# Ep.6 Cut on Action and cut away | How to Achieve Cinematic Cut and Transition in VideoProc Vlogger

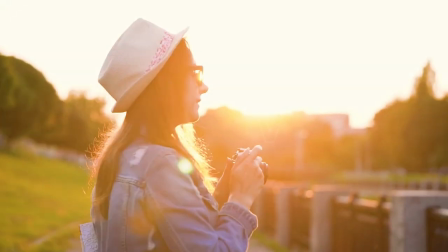Hi everyone, this is Edward. Welcome to Videoprog official channel.
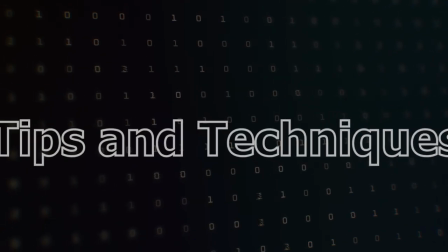In this series, we will introduce you the cutting skills that are extensively used in movies and vlogs.
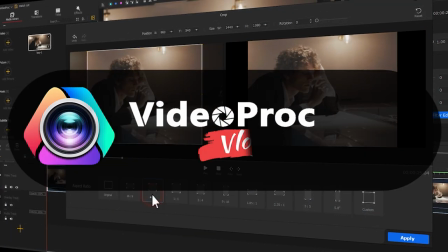Make sure you check out the link in the description box down below to download the software for free.
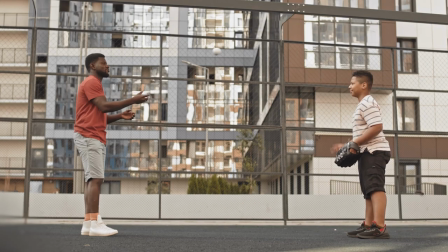Alright, let's get the video started. In today's video, I'm gonna teach you three common cutting techniques.
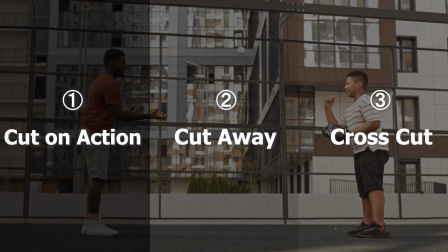They are cut on action, cut away, and cross cut. I believe you would improve your video cutting skills after watching this.
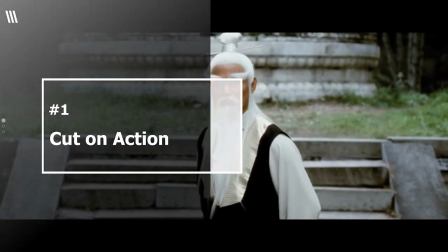Now, let's start with cut-on action. Cut-on action is one of the simplest cutting techniques.
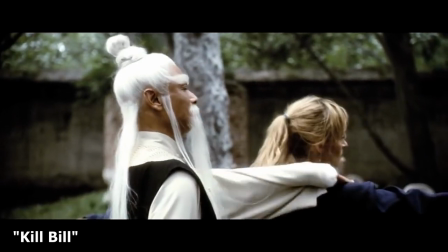It means the subject starts to move in one shot and still in motion in another shot.
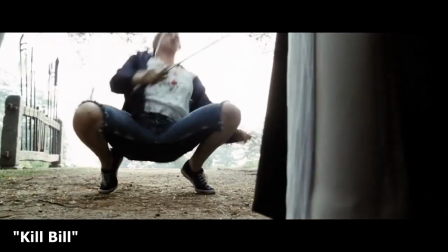Such editing usually brings smooth transitions and fluid watching feeling.
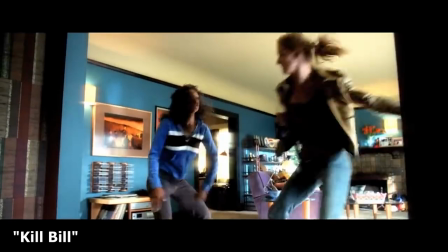Moreover, using this skill can easily make your videos more cinematic.
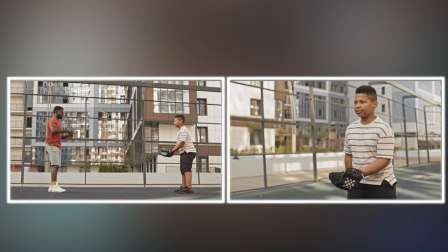For instance, there are two videos. This one shows that two guys are throwing the ball. Another one is one of those boys is catching the ball, but in a different position of camera.
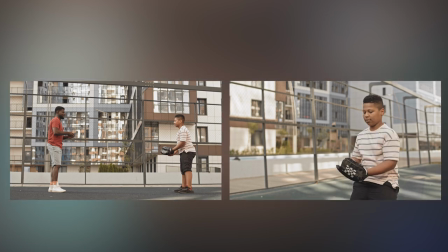Those are perfect footages for making a cut in action. Now let me show you how to edit this in VideoProcVlogger.
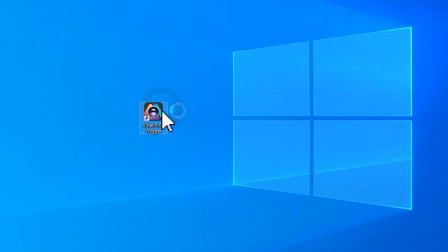Double click to run the software, and create a new project.
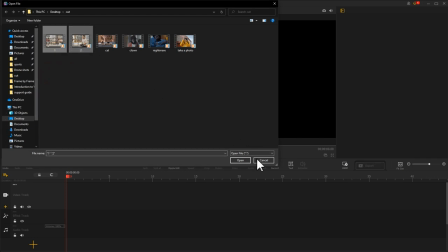Then, import those two footages, and drag the first footage into the video track.
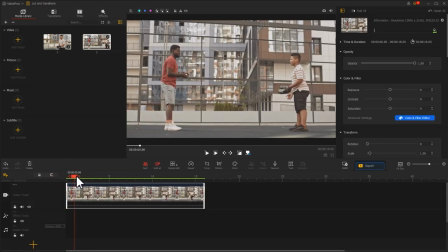Move the playhead to the frame that a guy in red just throwing the ball. Click Split and delete the content in front. After that, move the playhead to contain the complete trajectory of the ball. So the audience will know what to happen. Now, leave the playhead at this frame.
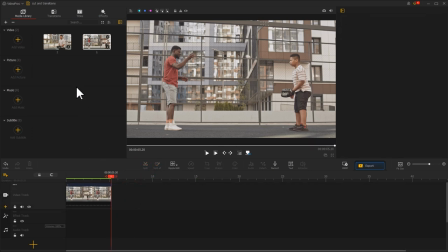click split and delete the rest clip behind next, drag the second footage into the video track move the playhead
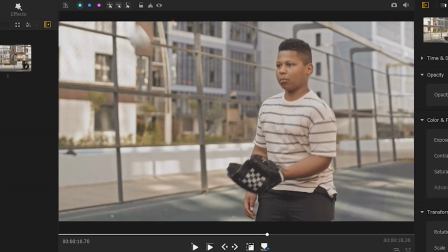and find the frame that the ball is about to be caught
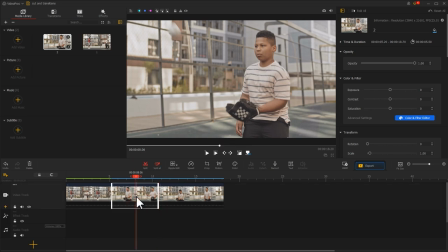click split and delete the redundant part and those two clips got to fit automatically
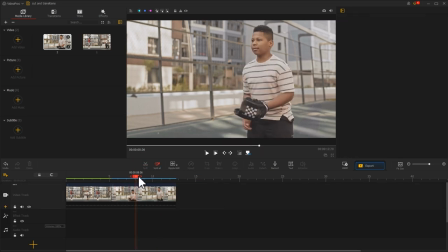let's preview the result
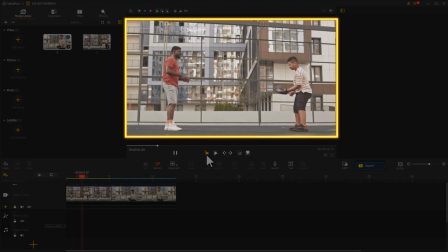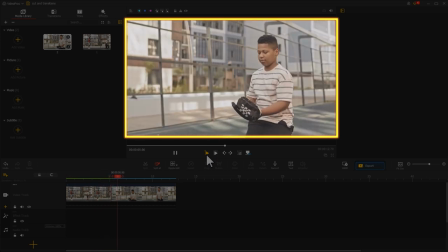very smooth
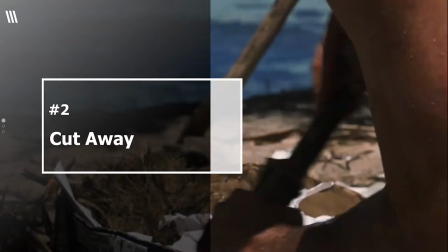simply talking Cut away means that there is an insert shot in between the original shot.
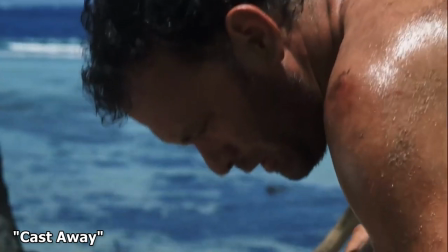The application of it can be very wide and flexible. And here, I'll list three situations that you can use cut away.
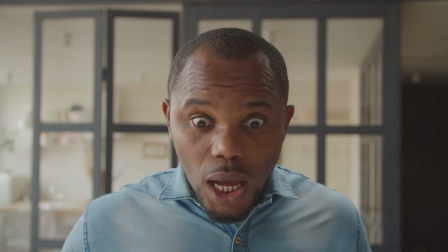First of all, reactions. There is a video, it starts with a man who shoots such a shocked expression.
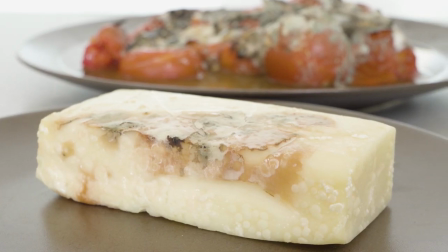And then, the screen switches to the bad mood. And this can make the audience understand why the man has such a reaction.
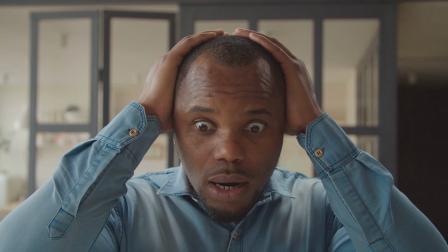Then, the screen switches back to the mass expression. And this is the most common use of cutaway.
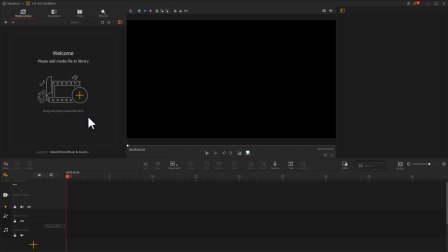Let me show you how to do cutaway in VideoProcVlogger. Import those two footages.
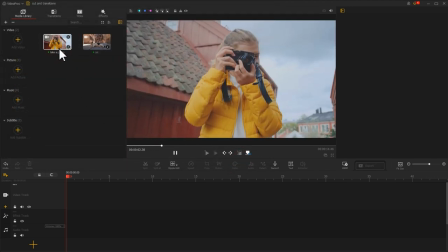And here is the footage, show that a girl is shooting something with her camera. Let's drag it into the video track.
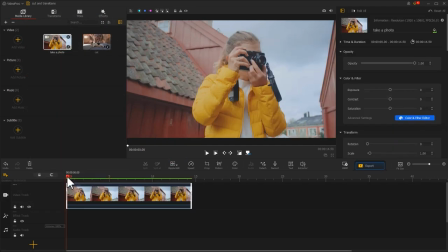And cut it into two parts by using Split.
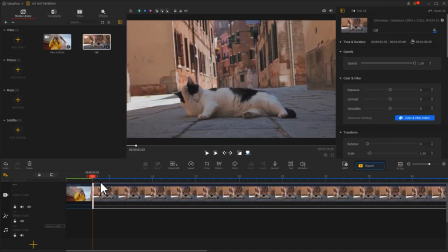Next, we can add a clip of a cat in between those two clips. Adjust the name of this clip.
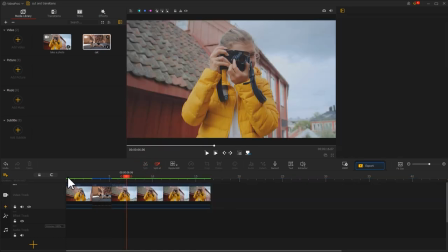Take a look for the final video.
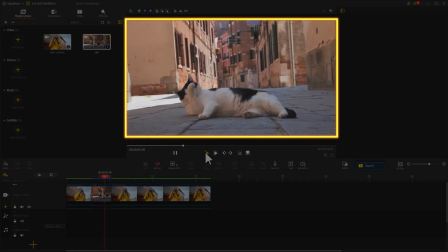Now, we know this girl is taking pictures about the cat.
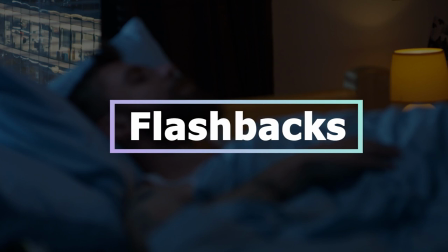Cutaway is often used to represent the images in somebody's head. Let's preview this fragment.
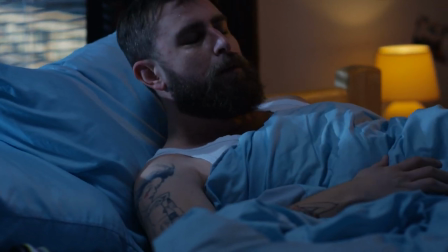This guy is sleeping, and meanwhile he is suffering from a nightmare. Let's track the fragment into the video track.
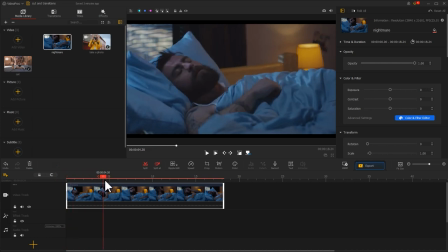Move the playhead right before the man wakes up. Click Split to divide this clip into two parts.
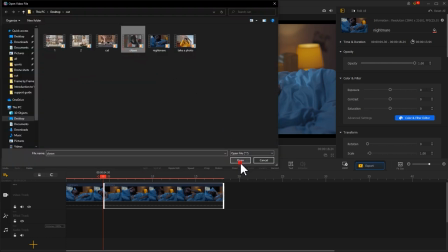Next, import the fragment that is about a scared cloud, and insert it between those two clips.
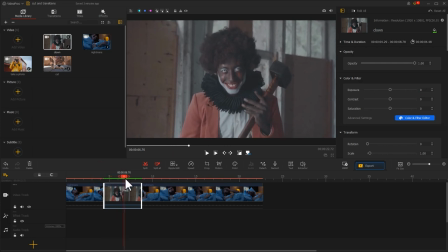Move the playhead to cut out the action that the cloud is swinging the hammer. Make sure the man is waking up right after the cloud swing the hammer.
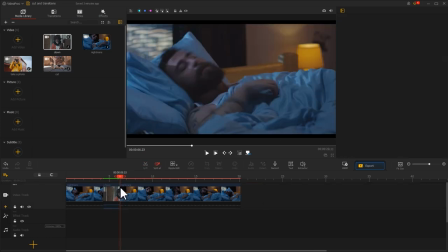To make this effect more obviously, let's find the transitions icon on the upper left.
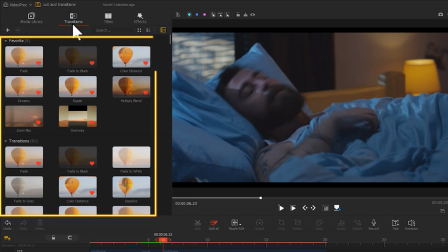Select it, and you can find there are lots of preceded effects here. Let us choose fade to white, which matches the flashback most here.
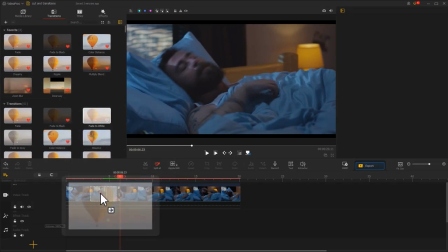Drag it to here, and adjust the duration of the effect.
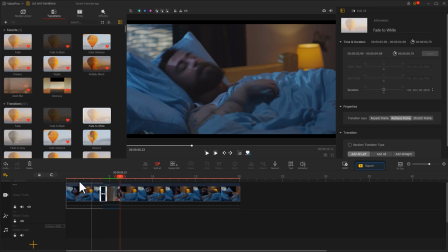And that's it. Let's have a look.
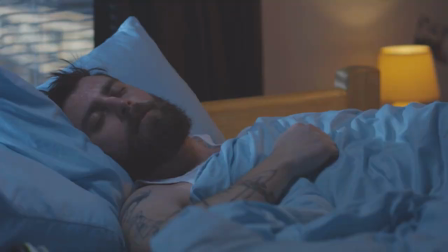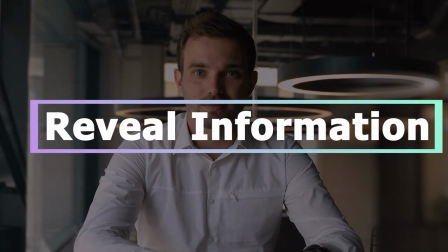People can also usually find cut away in some chess shows and documentaries.
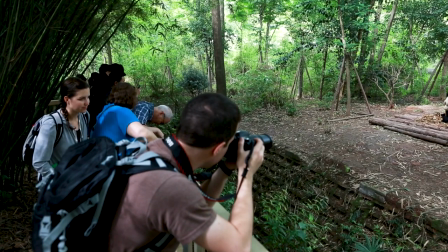The shot will be cut from the guy to the specific thing when the guy is talking about it.
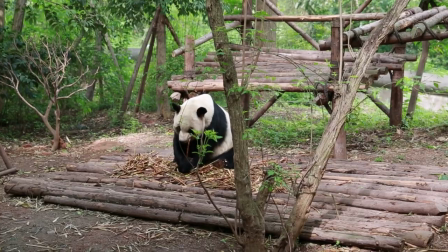This brings audiences a better understanding of the thing which the guy is talking about. Furthermore, it also brings the video a better representation.
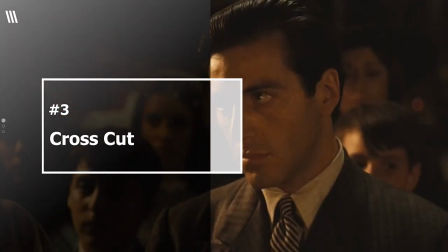Crosscut is a technique that intercut with two scenes from different locations, and this will help to present the relationship between them.
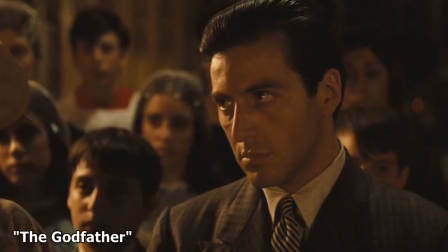In the movie, The Godfather,
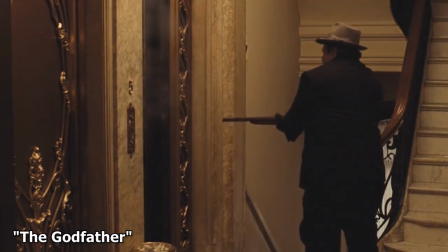the editor used a crosscut between murder and religious devotion to show the interchange of Michael, and this also increased the tension of the story.
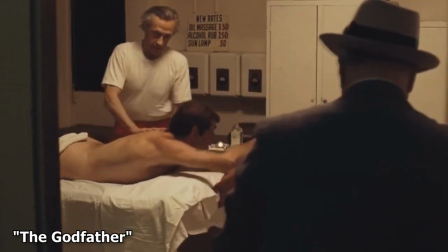This also can be used in daily videos.
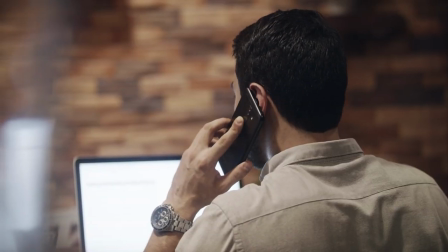For example, it is a very good technique of expression to show the relationship between the guys who are chatting on the phones.
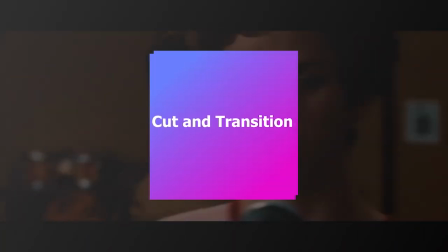Well, I believe you have many ideas to deal with your videos right now. Don't be hesitant.
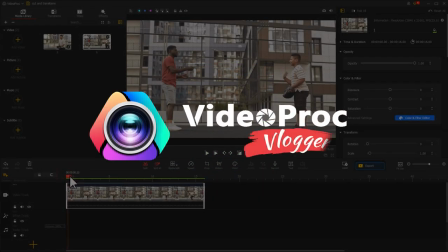Do more practice and bring your imaginations to the real world through VideoProc Vlogger.
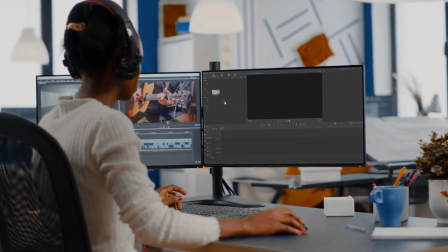Alright, now you've reached the end of today's video about current transition in VideoProc Vlogger.
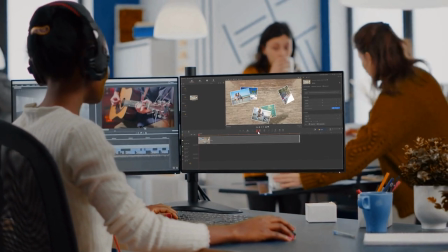I think you have got a comprehensive understanding to it. Don't forget to click the subscribe button to subscribe if you haven't yet.
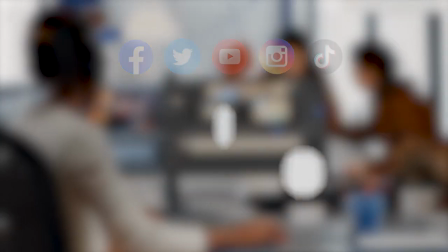We will see you in our next tips. Hope you enjoy. Bye.